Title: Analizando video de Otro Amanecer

Esta parte del techo aquí como ven,
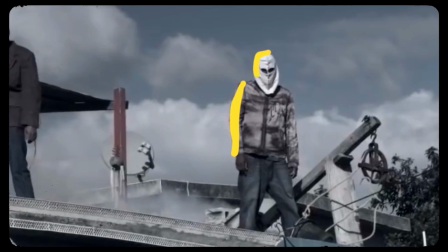(3:38)
todos estos vestuarios todo este suéter este gorro todo esto cuando yo hice un viaje a medellín hace un mes antes yo había comprado todo esto en la minoría creo que se llama es un sitio de ropa usada y mira todo esto yo lo quería o sea
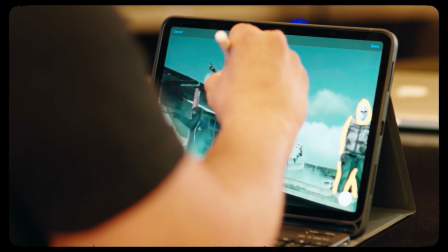(3:56)
yo todas las personas que se le olvidó de extra yo tuve que vestirlo así con la máscara todo esto yo lo traje de colombia ropa
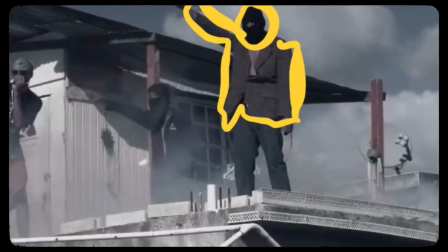(4:02)
usada ya todo mira este muchacho tiene también aquí como un vestuario completo y este pues la máscara,
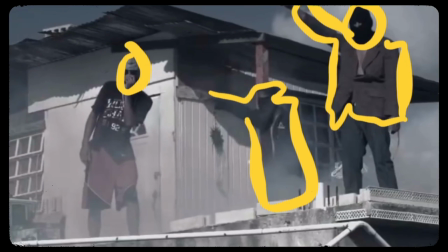(4:09)
ya este estaba vestido chévere así para la escena,
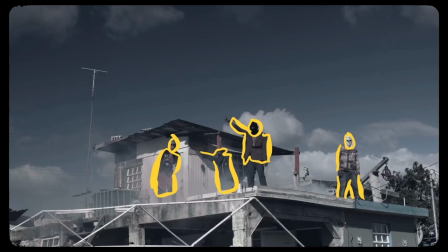(4:12)
y miren este techo sabe, ellos están como señalando como si tuvieran el mando del lugar, ve
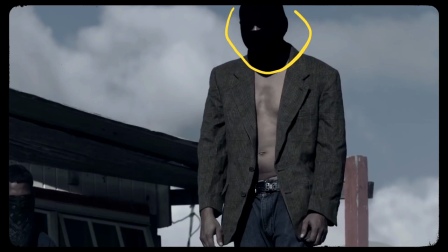(4:20)
mira los detalles, esos detalles mira, todo tiene que ver mucho, la máscara la traje, esto lo traje, yo sé que esto se puede conseguir allá en Puerto Rico,
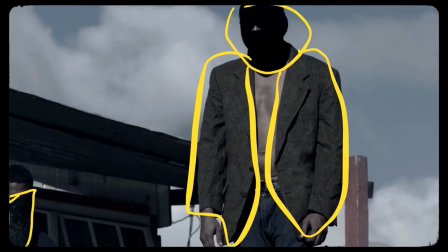(4:28)
pero yo quería asegurarme traerlo, esta mascarilla yo la traje también, entiendes, y la escena como ven siempre, no sé por qué siempre, no puedo tener líneas derechas atrás así, a mí no me gusta, yo siempre tengo como que un ángulo, ¿me entiendes? este está bajando, ok, y un ángulo acá, no como que aquí y otro aquí no, mostrando la calle, mira el perro, el detalle del perro con la persona atrás, ¿me entiendes? el mejor amigo del hombre, ¿me entiendes? y pues cuando el perro me mira y saca la lengua, eso yo tuve que poner obligado. Esa parte a mucha gente le encanta.
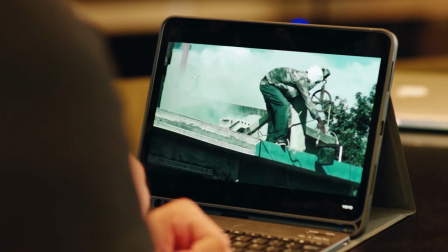(5:08)
Todas estas personas pues son personas reales del barrio.
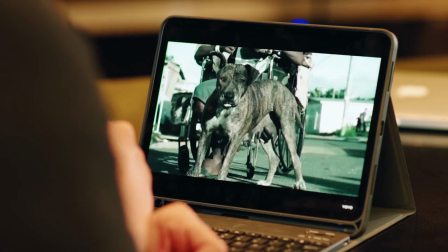(5:13)
En el perro, boom. Ok, en esta parte en el cielo se ve tan oscuro porque yo le tenía un polarizador en el cielo, un polar.
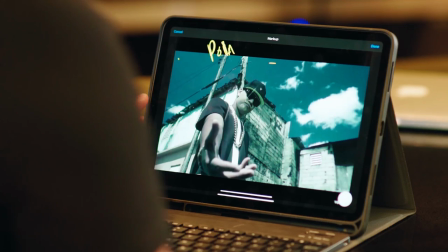(5:27)
¿Verdad? En todo el cielo para que se vea más oscuro. Si no se hubiese visto más claro el cielo, pero el vídeo se ve bien oscurito así, ¿me entienden?
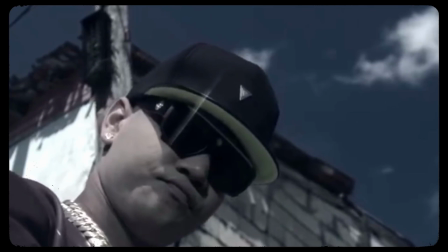(5:35)
¿Por qué usted ve estas líneas? Esa línea así, ¿por qué usted la ve? Pues lo que resulta era que el polarizador estaba roto y cuando yo vi que se veía así me encantó más todavía. Cuando él está mirando el reflejo de sus gafas y de las cadenas se ve así. Cuando usted ve el vídeo lo va a entender.
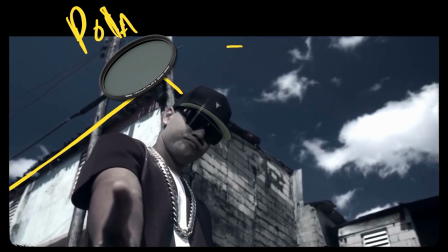(5:55)
Y volvemos lo mismo la geometría mía. Aquí, aquí, ¿me entiendes? Siempre me gusta, no sé por qué, ya automático, tengo que ver, no puedo ver aquí una línea así derecha, no, eso no.
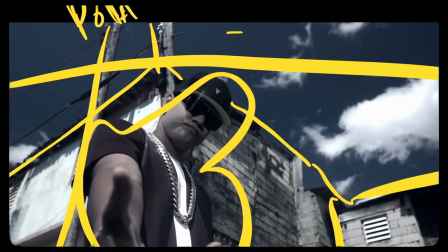(6:10)
Mira, atrás de él y él se ve el personaje en el medio, pam, pam, pam. Miren el reflejo para que se fíen bien.
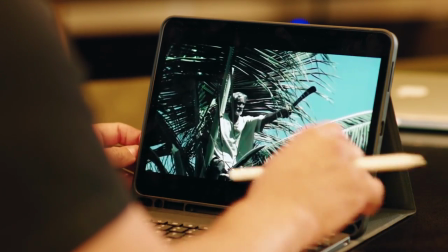(6:17)
Gente corriendo, mira, ahí está ese tipo montándose, mira el reflejo, siempre hay un trepacocos en Puerto Rico son normal, ¿me entiendes?
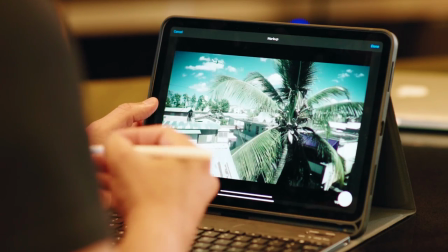(6:26)
¿Y qué pasa? El aeropuerto aquí queda bien cerca, yo sé que cada 10 minutos yo veía los aviones pasando y yo le dije a los muchachos, cuenta a ver uno de ellos, mira, más o menos mira el reloj cada vez que pasa un avión,
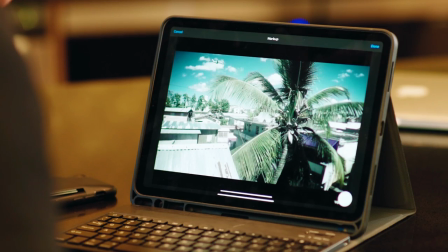(6:35)
me dijo, mira cada cinco minutos y cuando el señor le iba a treparse, ya había acabado de pasar un avión, esperé que él se trepa, el trepacoco aquí el señor, que tiene un machete en la mano, que es un signo de Puerto Rico como de Independencia, el machete, míralo él ahí, en la palma se trepó como si fuera un mono, un viejo como de 75 años y miren el avión acá atrapasando y dándome ya
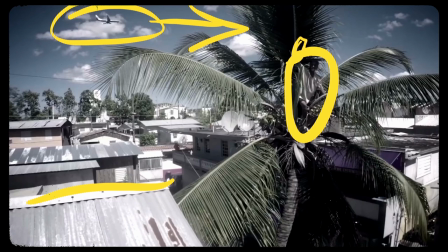(6:55)
y las casas no haya derecho todo volvemos a lo mismo vez nunca hay como
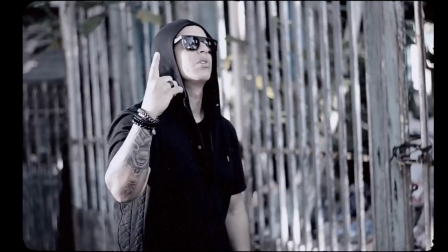(7:01)
que como que esto no y ahí está presentando a yankee boom yankee está en su parte la llamada
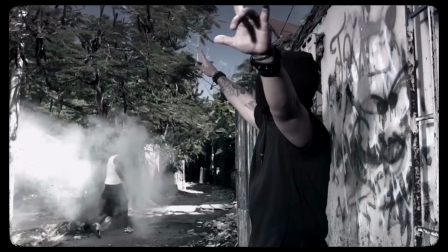(7:10)
la escena de ellos corriendo importante cada escena cada escena si mira tiene humo en la escena
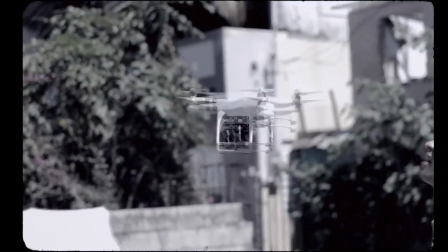(7:17)
el drone aquí cuando está corriendo tras a los muchachos mientras yo brinco en una verja.
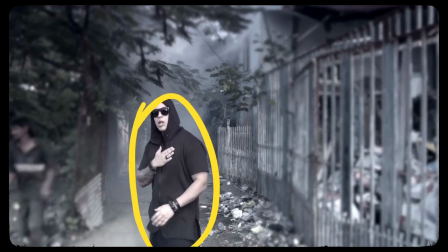(7:26)
Si miran aquí, ¿verdad? Yankee está en el medio. Bueno, no en medio, más o menos. Y yo puse aquí un desenfoque en edición. Si miran bien, aquí está el desenfoque como por aquí y acá, para concentrarnos en él.
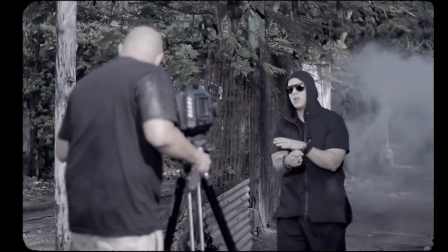(7:38)
Y él se ve como más 3D.